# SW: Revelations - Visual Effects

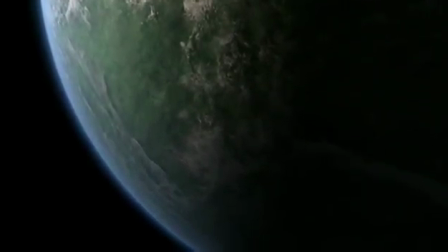[4:17]
In his free time, Tom kept an eye on our progress and offered advice and suggestions on occasion, which was very cool.
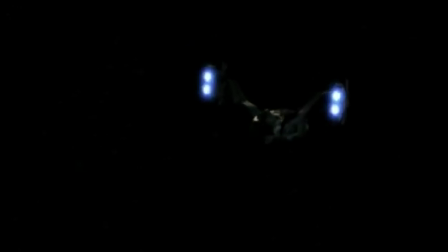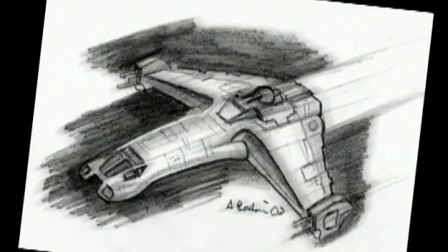[4:35]
One of my first tasks for the film was to come up with a design for Declan's ship.
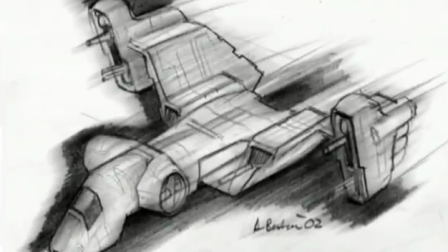[4:39]
After coming up with a pencil sketch that the director liked, I quickly mocked out a 3D form based on it.
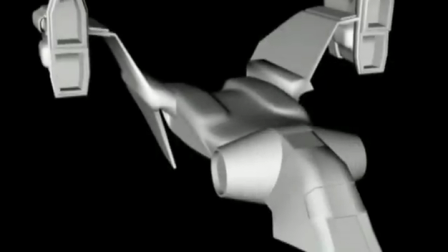[4:45]
This proves useful to see how it's actually going to hold up as a solid 3D form and from all angles.
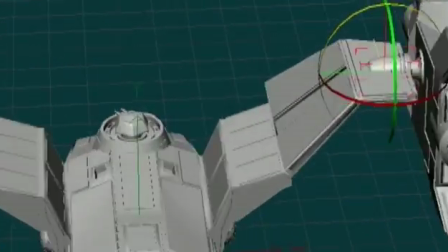[4:50]
As modelling progressed, I refined and replaced many of the first rough elements, and by the second or third revision of the model,
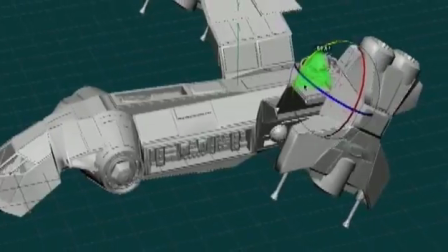[4:56]
I decided that it would be cool if the large engines mounted on the wings could rotate to offer some kind of fast takeoff and increased manoeuvrability,
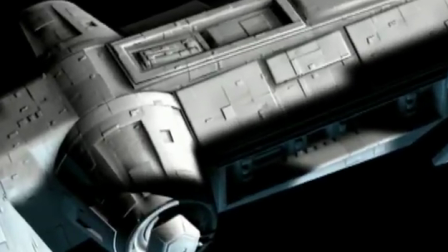[5:02]
as befits the needs of a smuggler like Declan. I wanted to make sure that some style motifs from existing Star Wars vehicles were incorporated,
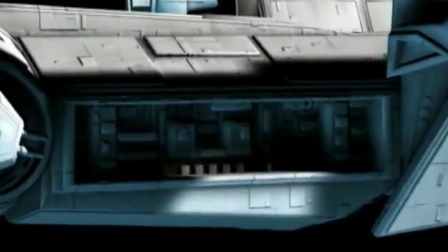[5:11]
so I added some of the shapes and details that are recognisable within the existing ships we all know.
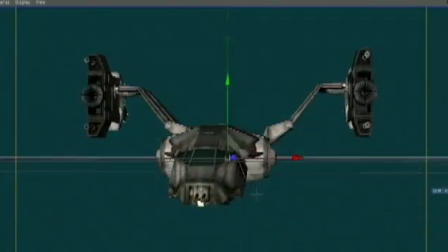[5:17]
I think personality is as important in ship and vehicle design as it is in characters, and to this end I felt that the Cougar had a very predatory look.
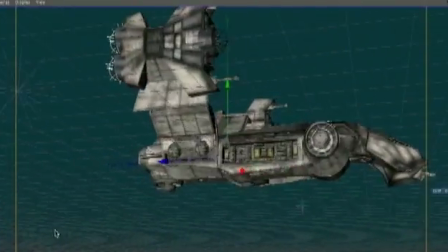[5:24]
Its elevated wing and guns gave it a ready-to-pounce-like posture, hence the Cougar name.
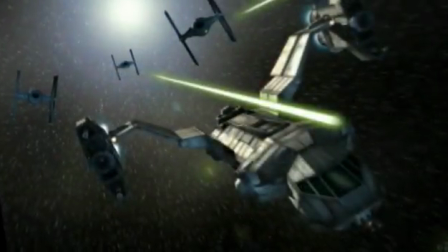[5:31]
Finally, the finished model was fully textured and was ready for work in publicity material like the poster amongst other things, and obviously the actual film animation sequences themselves.
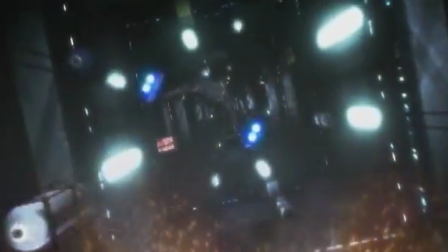Well, one of the most daunting tasks that I took on in Revelations was the shipyard chase.
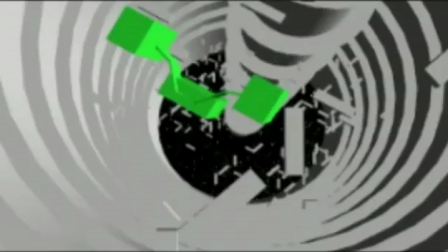[5:51]
It was one of these things that it went through, I think, about 3 separate
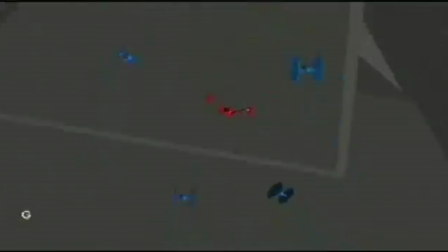[5:56]
animators, and for one reason or another, they couldn't start it through work obligations and things like that.
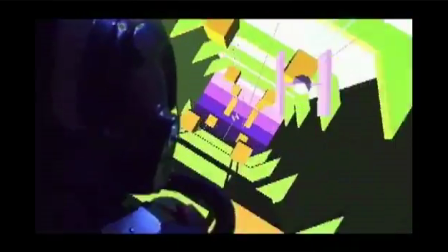[6:03]
And it came down to, are we going to cut this out of the film, or, Zave, can you give this a whirl?
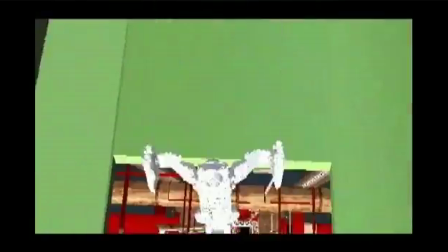[6:08]
And I said, well, let's give it a shot. And it ended up being, I think, a 2-hour-long conversation with Shane,
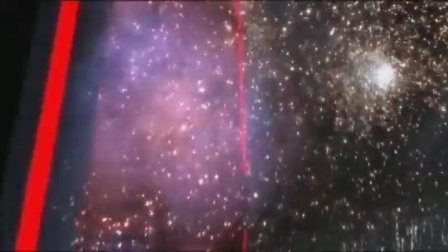[6:16]
probably starting at 11 o'clock at night, and we just sketched it out, over the phone.
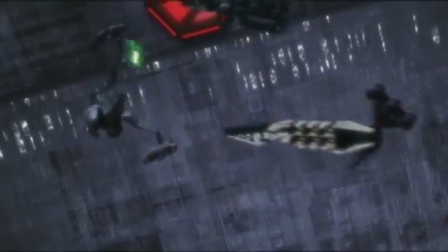[6:20]
And fleshed out an animatic over the course of 2 weeks, and fleshed out the rest of the animation
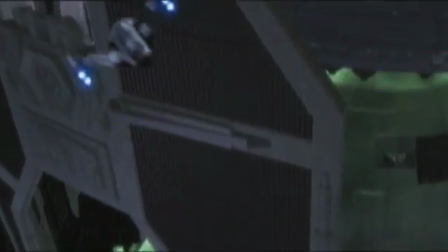[6:27]
over, I think, the following 2, and finished it up in another 4 or 5 weeks after that.
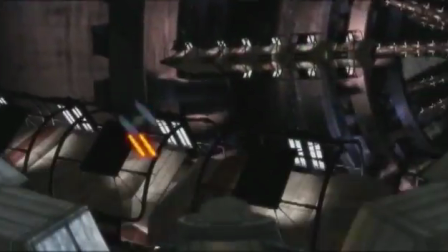[6:32]
It's a pretty intense sequence. It's 48 plus shots,
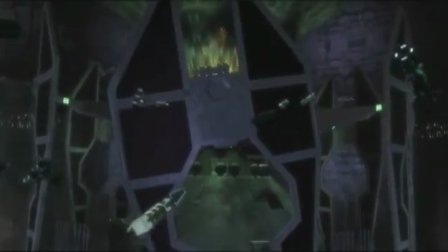[6:38]
and I have to admit, I'm probably the most proud of it as far as content goes.
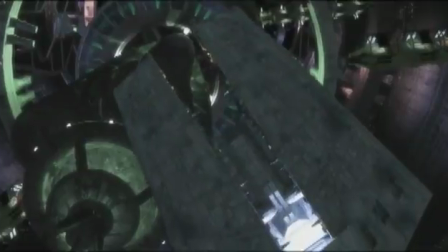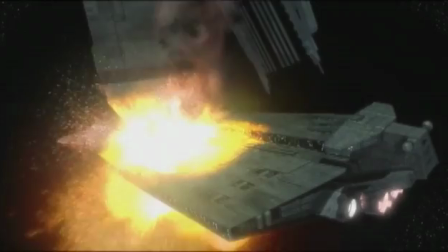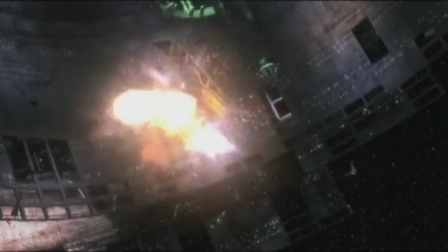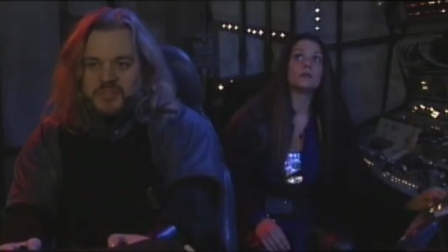[7:04] That should push the bounty up on me.
Now, the second type of visual effects shot that we used includes live action along with CG-generated effects. So that would be, for example,
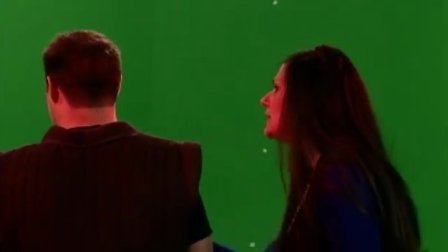[7:23]
green screen footage of the live talent being composited over purely computer-generated images.
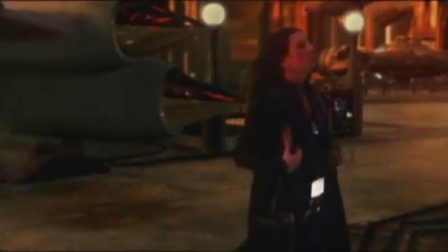[7:32]
Now, one of the first sequences that I personally worked on was the Coronet City alley sequence,
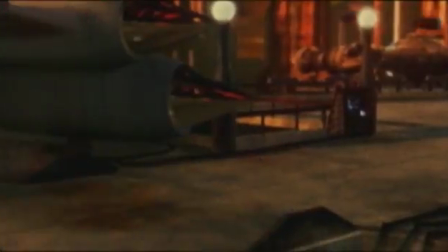[7:37]
which involved green screen footage having to be keyed out and comped over digital environments.
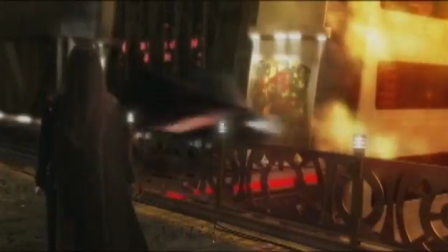[7:44]
That piece of footage actually took probably about 6 months.
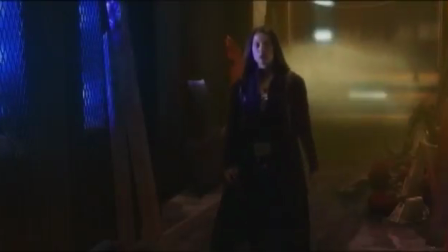[7:49]
What I received primarily is just the green screen footage edited to exactly what the director wanted to see.
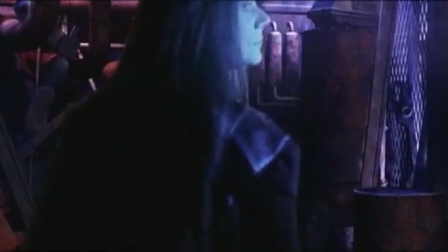[7:55]
So you have to block out the shots, and then he and I go back and forth just to make sure that the environment is along the lines of what he envisioned.
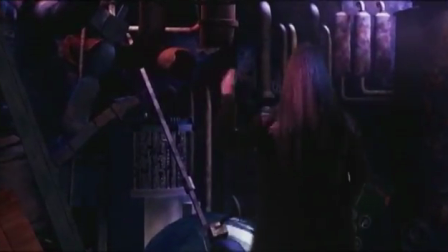[8:03]
And these are usually done with very primitive geometric objects.
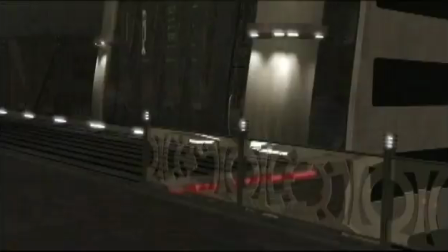[8:07]
Nothing very detailed, just to get the point across of where the person is moving and how she's moving across the digital terrain that will be there at the
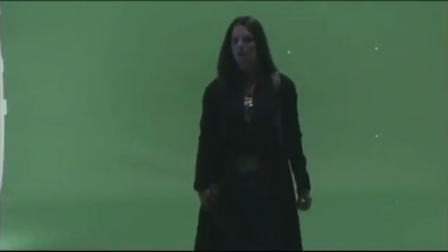[8:15]
end of the shot. The practical shoot involved blue lamps that were strategically placed along her path of travel.